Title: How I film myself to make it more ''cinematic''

So in this one take video, I want to talk about what exactly makes something more cinematic and pleasing to the eye. And no, it's not about getting a ring light and lighting and getting the best camera. The often most mistaken and under talked about thing is texture. So I'm going to show you one simple thing. Pick up this camera right now, flip it around.
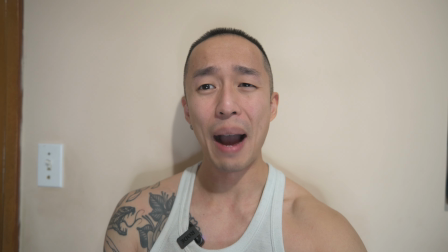Here I have me against this wall. And now I'm going to be doing my own talking hand video talking about whatever how I can help you.
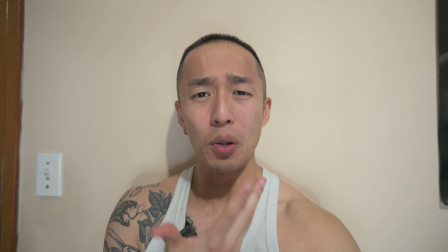Sure can get a little boring and you looking at me even though I'm not the ugliest person out there.
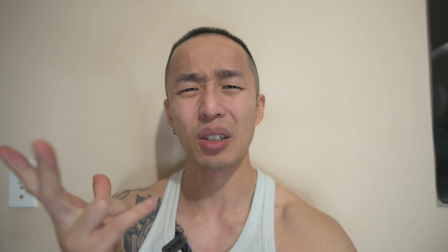It doesn't seem cinematic. So what actually makes something more scenic? I did not cut there. My Nikon Z battery actually died on me. So we were talking about what makes them something more scenic well scenery take your video as a photoshop layer and if you guys are familiar with photoshop you have the base layer you have your mask layer you have your adjustment layer you have your color you have your grading same with video same with video So what that means is, hey,
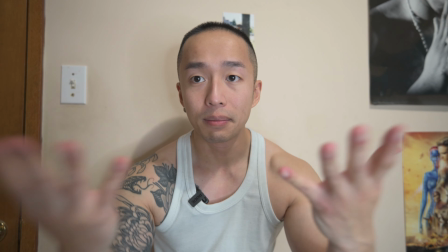I just have me here, and that's all you're getting.
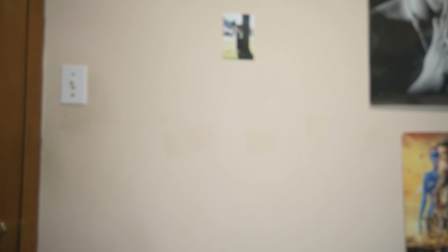Me and a little tank top. But, but, let's flip it over here. Get me a nice little blazer, little jacket going on.
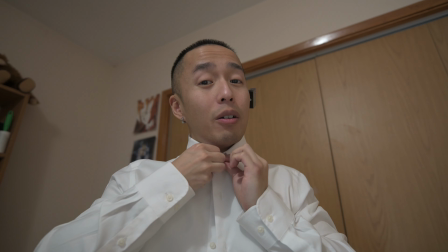And now, not only have I added a little bit of texture to my video,
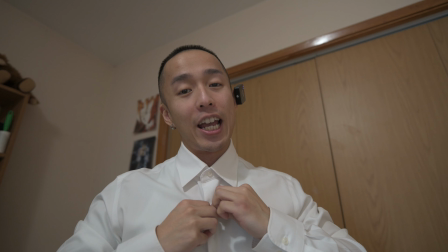I myself am a little bit more textured, meaning that there's a little bit of depth. And that will be the key theme throughout this video of how I'm going to slowly, slowly show you how this video is going to be a little bit more cinematic. simply by doing a couple of things even if you don't even have the greatest camera gear and it's like equipment it really comes down to texture right so now my little mic here let's open this up so now i am wearing a blazer i'm like cool story bro but if i sit against this back wall, right?
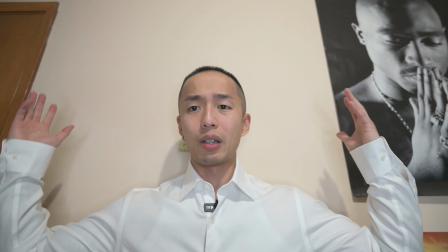There's not much going on except for Tupac. And if it's completely white, there wouldn't be any sort of contracts.
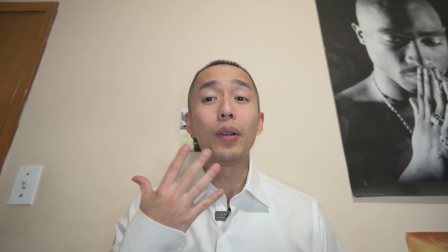So just like anything, you want to slowly layer up your video.
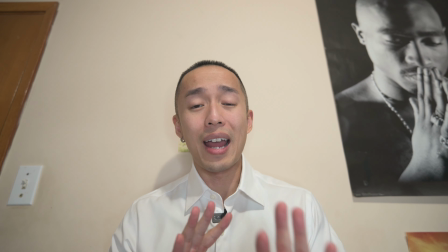How can you add that? How can you start adding more depth and dynamic? Well, simple thing is, what's in your background? So if I scoot down here,
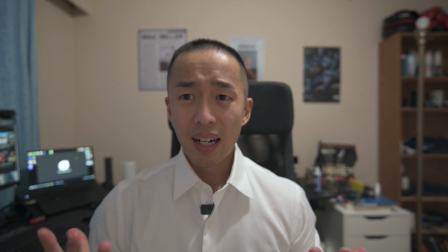bring this a little over here that suddenly just added a little bit more life into this video
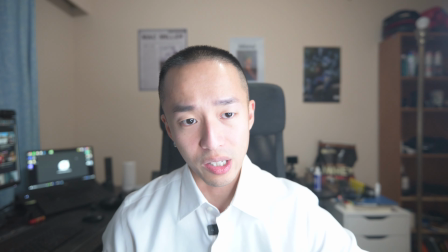let's say you have one of this lying around now you want to focus a little bit of how is this light
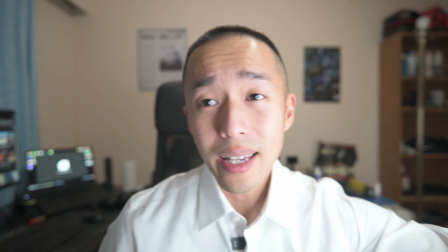lighting up your main focus of the video aka yours truly so
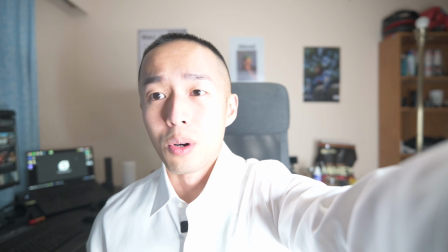now crank this i'm going to bring my ISO all the way down to 100.
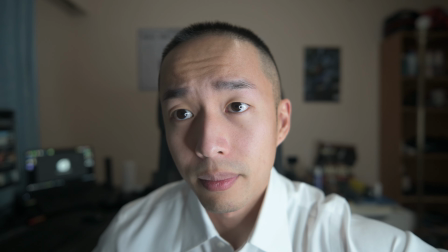Turn my key light off just a smidge. Does this video have any personality?
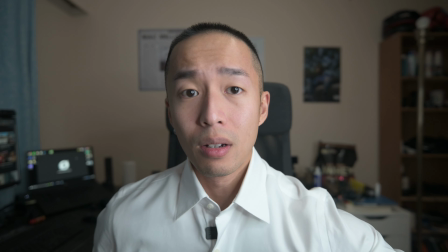If anything, the way that light is shining, probably a little higher, point it down and have it directly behind the camera.
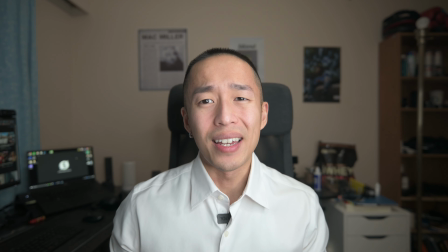But does that have any personality? that does have any life and texture.
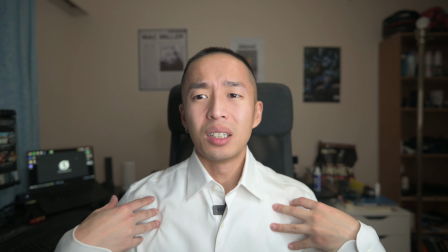And you're like, meh, this looks like another dude with a blazer on, dress shirt, no big deal.
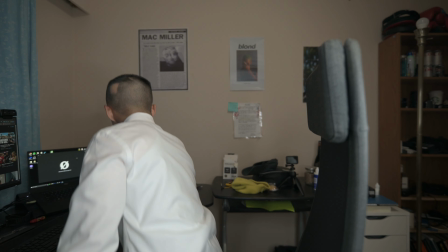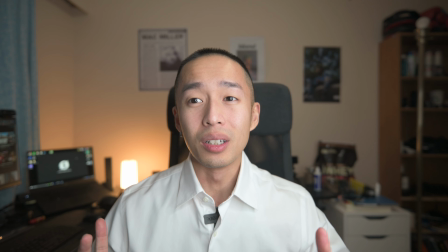I added some backlight. That backlight is able to have more texture, more depth.
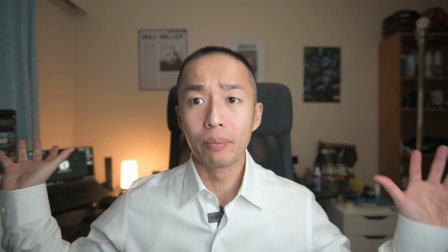So now you know that, hey, there's lighting in the back.
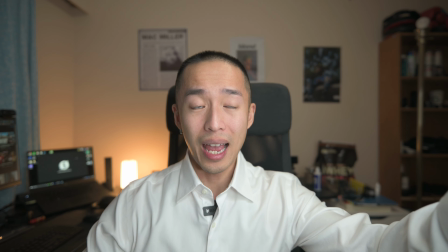there's me there's this light and the secret is there's also a light up
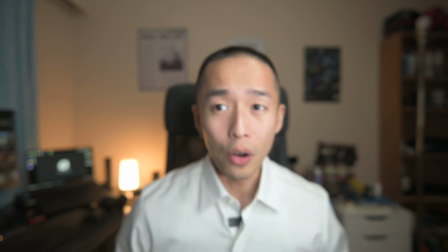above so now not only is there just a basic white wall
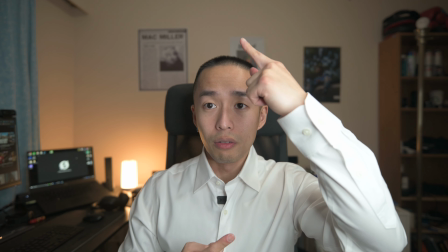there's posters shout out to mac miller frank ocean and j cole now
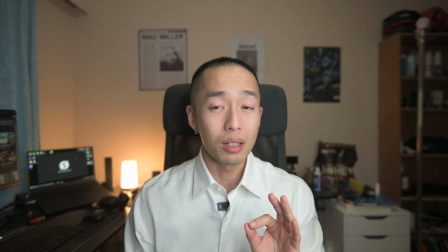your video is looking a little bit more spicier and how you can get that look
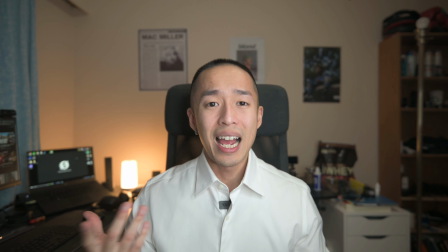was just simply moving around and changing a little bit of camera settings bring your iso
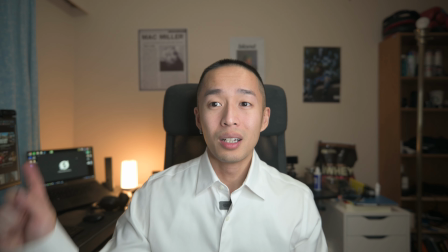down so you get your best video quality as possible having a backlight and having a ring light.
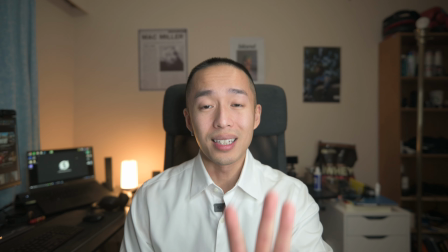But because I'm shooting on a Sigma 1.4 lens,
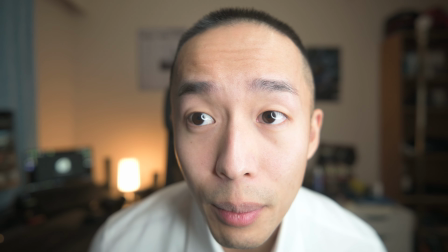what that means is if I get really close up to the camera, the entire back is blurred.
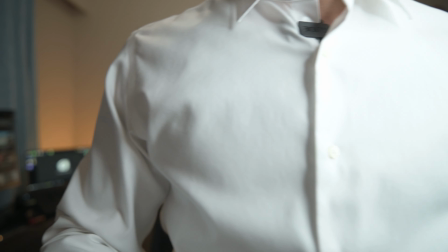So let's take advantage of that. So what I'm going to do now is bring this camera.
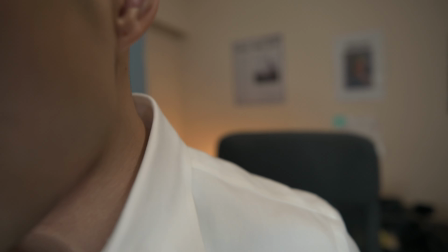Instead of having it there and sit down,
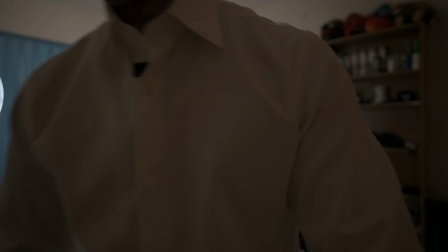how about I add even more texture right so what i'm gonna do is get y'all to stand up so now i'm positioning myself
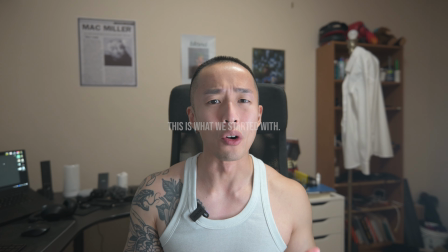roughly in the middle and
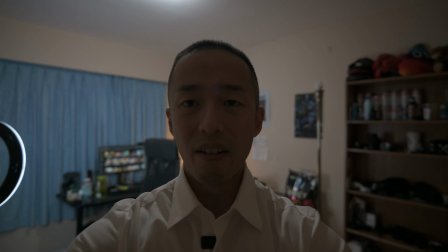this has just added just a tad smidge of texture to the video or more depth here
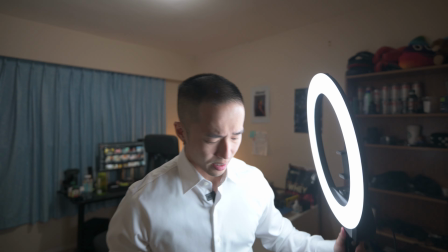i have my light but one thing i don't like about these lights is it is very harsh.
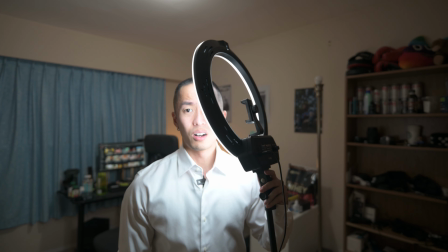All right. This onto here isn't the most prettiest.
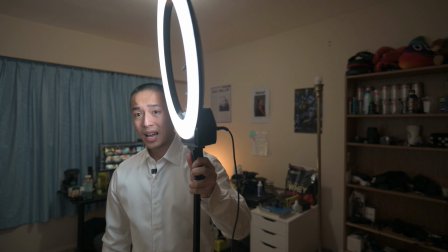So what I like to do, actually shoot against this white wall right here.
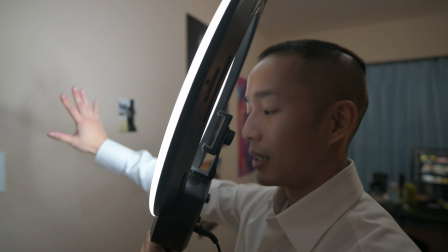I bounce it up and I use the wall as a deflector or a diffuser.
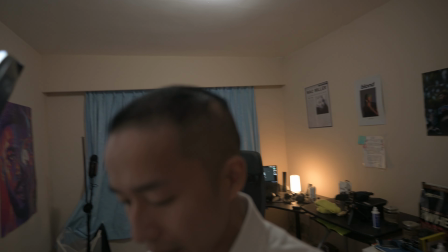Bring that back.
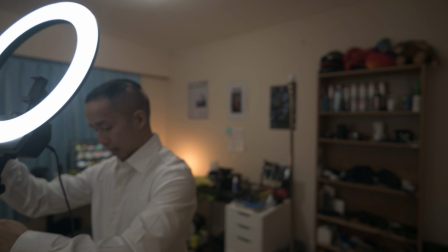Bring this light adjusted.
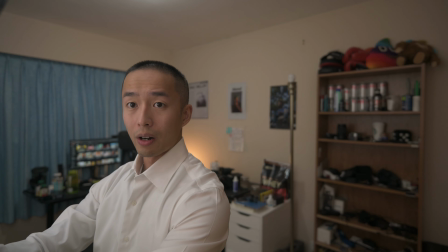crank it on max.
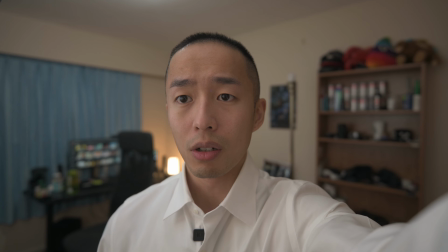And now because it's a little dark, I'm going to bring up my ISO just a smidge. And now you have the left of me and the right of me something.
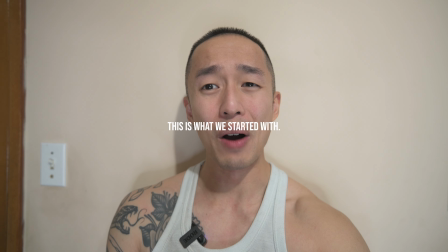It's just not a basic wall. You have the light right here. I can change the tone, increase my
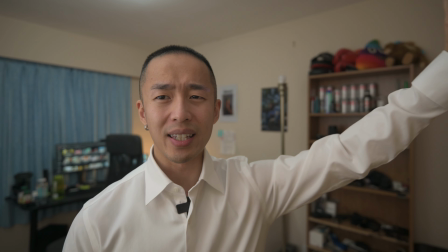lighting there. I can also have a secondary softbox right here.
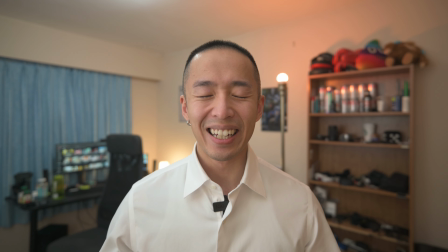And then now this is much more scenic in the sense that there is a little bit more depth to
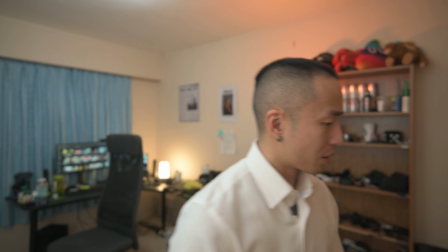this personality and because it's white i'm going to put on the more depth and dynamic the video itself will look
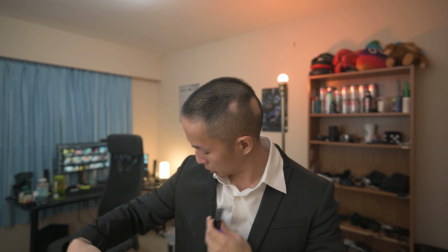what the heck y'all see this why is it maybe got something on here
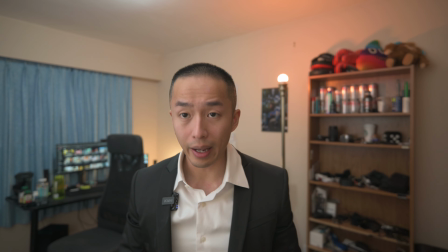that's unfortunate but now right here some
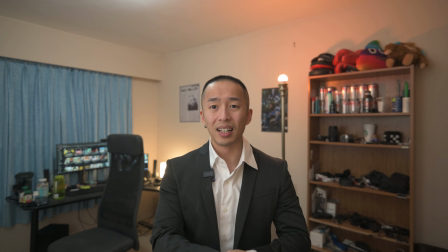depth to this video to make it a little bit more scenic so like i said
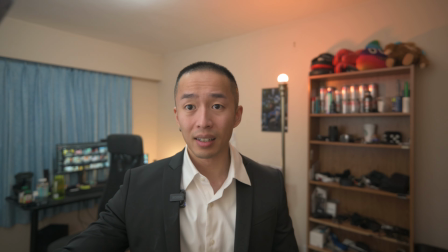what i did there was diffuse the key light add a little back light have a little
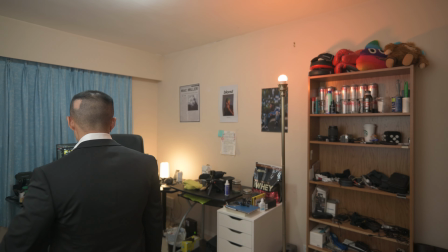dynamic of whatever's in the background maybe you yourself people often forget